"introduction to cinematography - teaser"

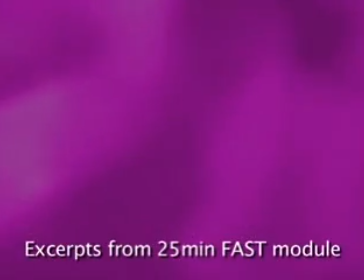Focus, aperture, shutter and colour temperature. These are the principles of cinematography. To get professional footage from anything, from a little handy cam through to a professional film camera. Focus, aperture, shutter and colour temperature will get you that look fast.
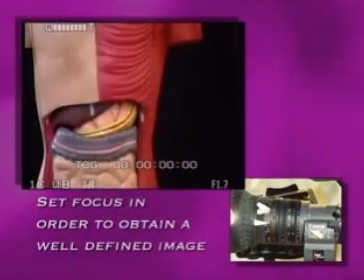And then you set the focus, either using your automatic. So that's easy to remember.
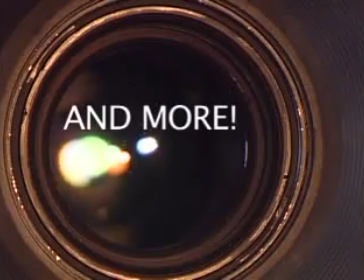The tighter you are on the lens, the less depth of field you have. the areas that will also be in focus.
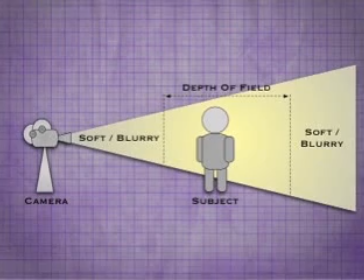Collectively these areas are called the depth of field.
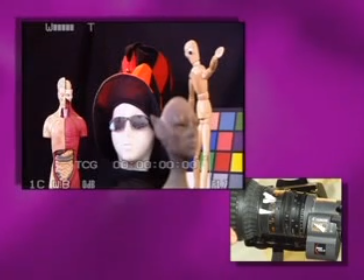You might not be able to get both of them in focus because your depth of field is not big enough.
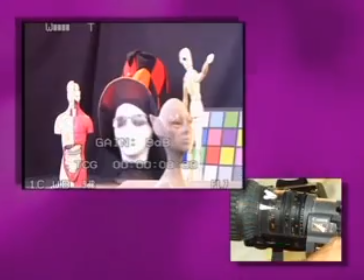Another way to increase your depth of field would be to stop down.
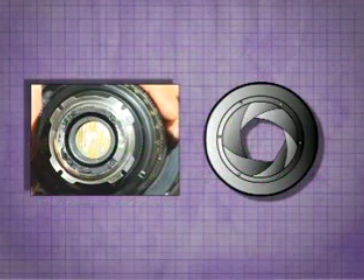The iris in a camera lens alters the size of the aperture through which light falls onto the photographic film.
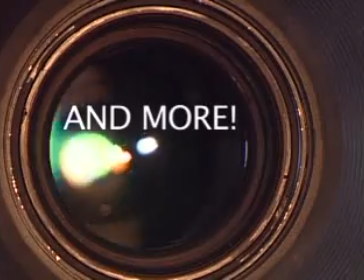This is called exposure. The range varies from lens to lens.
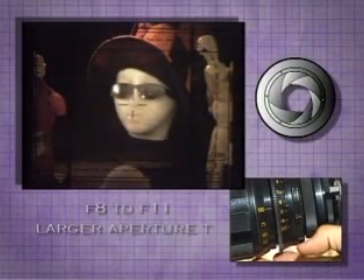Each change from a low f-stop to a higher f-stop is equivalent to halving the amount of light falling onto the film or CCD.
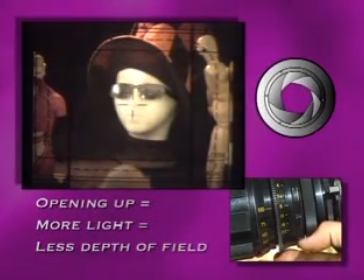So if you were to open up the lens by one stop, for instance, you would be doubling the amount of light you're letting onto the film.
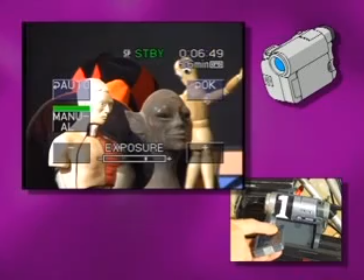If you leave your handy cam on automatic for a shot,
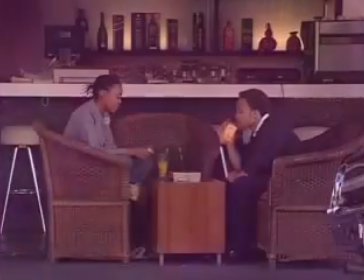every time there's a change in exposure or someone walks in front of you or a taxi drives in front of you and changes the exposure values of the shot,
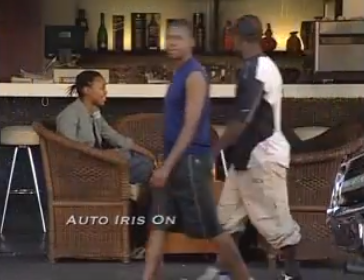your camera will adjust and the lens will pump, it will suddenly adjust and go dark and light.
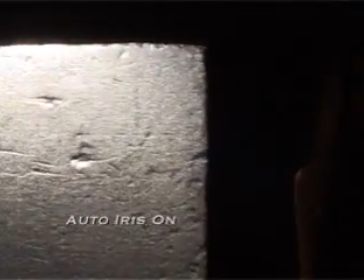It's called pumping the lens and this is very unprofessional.
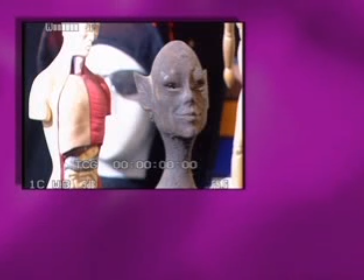Many people want to know how to get that effect where the people in foreground of your shot are in focus,
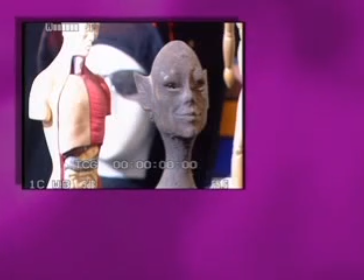sharp, and the people in the background are out of focus, soft. It accentuates the impact of the foreground.
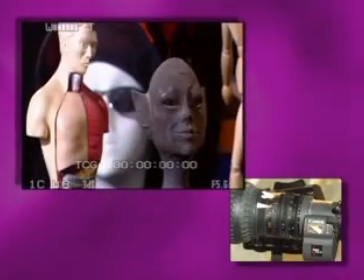Without the ND, there you see that everything is a little sharper.
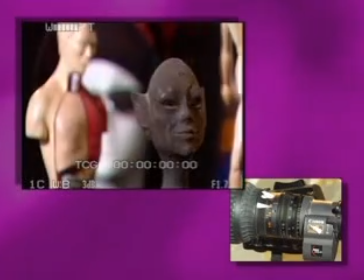And then with the ND, as it goes in, you suddenly see that things get softer.
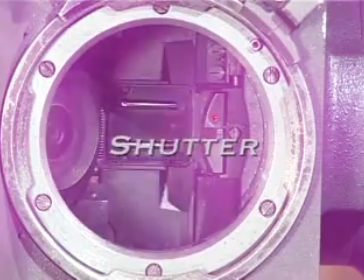Use your imagination now. Imagine your eyes are the film, that your eyes are the focal plane, and the light is hitting your eyes and exposing the film. And the shutter is It's something that opens and closes at a certain speed over time and as the shutter speed
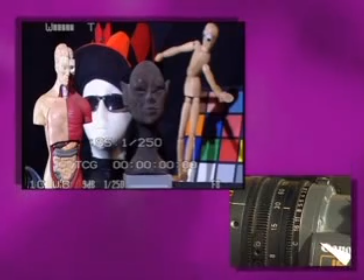goes upwards it lets in less light and therefore you can see the aperture is opening so there's a link between the shutter speed and the aperture.
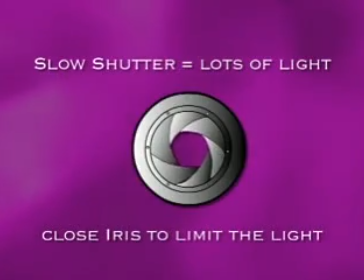It would let more light into the lens and you'd need to close your iris. Opening and closing the iris affects your depth of field so there's a correlation between between focus, aperture, and shutter that is linked completely in all different levels of camera.
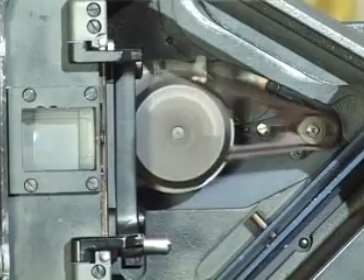And what often happens with fast moving objects is that things become a blur.
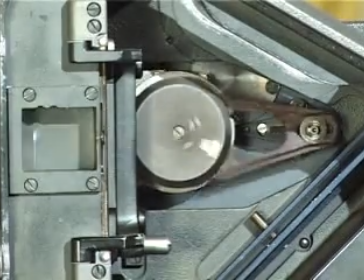Now the way to avoid the blur is to allow less time for the shutter to be open,
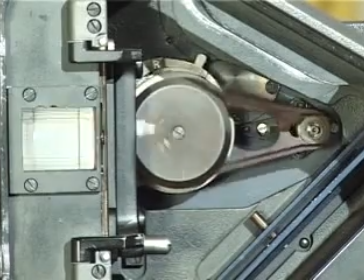therefore allowing less time for each individual frame to be blurred.
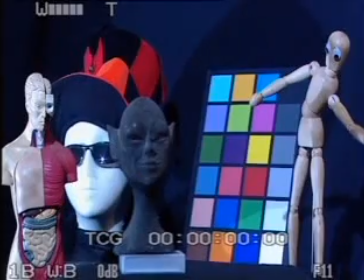You've all seen people who look ultra blue and you've all seen people who look ultra orange and unless
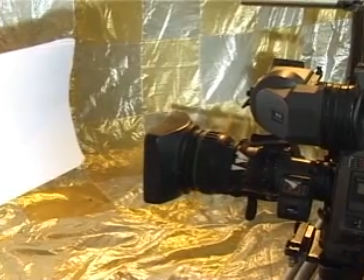you mean it for the mood and feeling of your scene it can look like an amateur mistake.
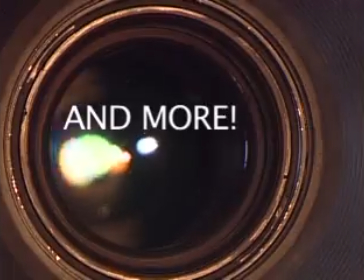White balance is all about color temperature and then you take the reading by pressing the button.
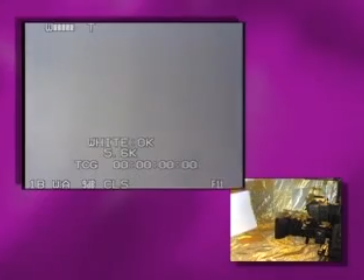When you come back to your scene everything looks normal. Right now we're doing a brief recap on everything we've learned about focus, aperture, shutter and color temperature.
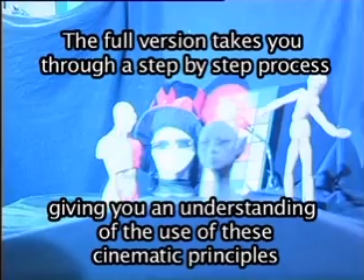The director has asked us to expose, focus, get the colour balance right.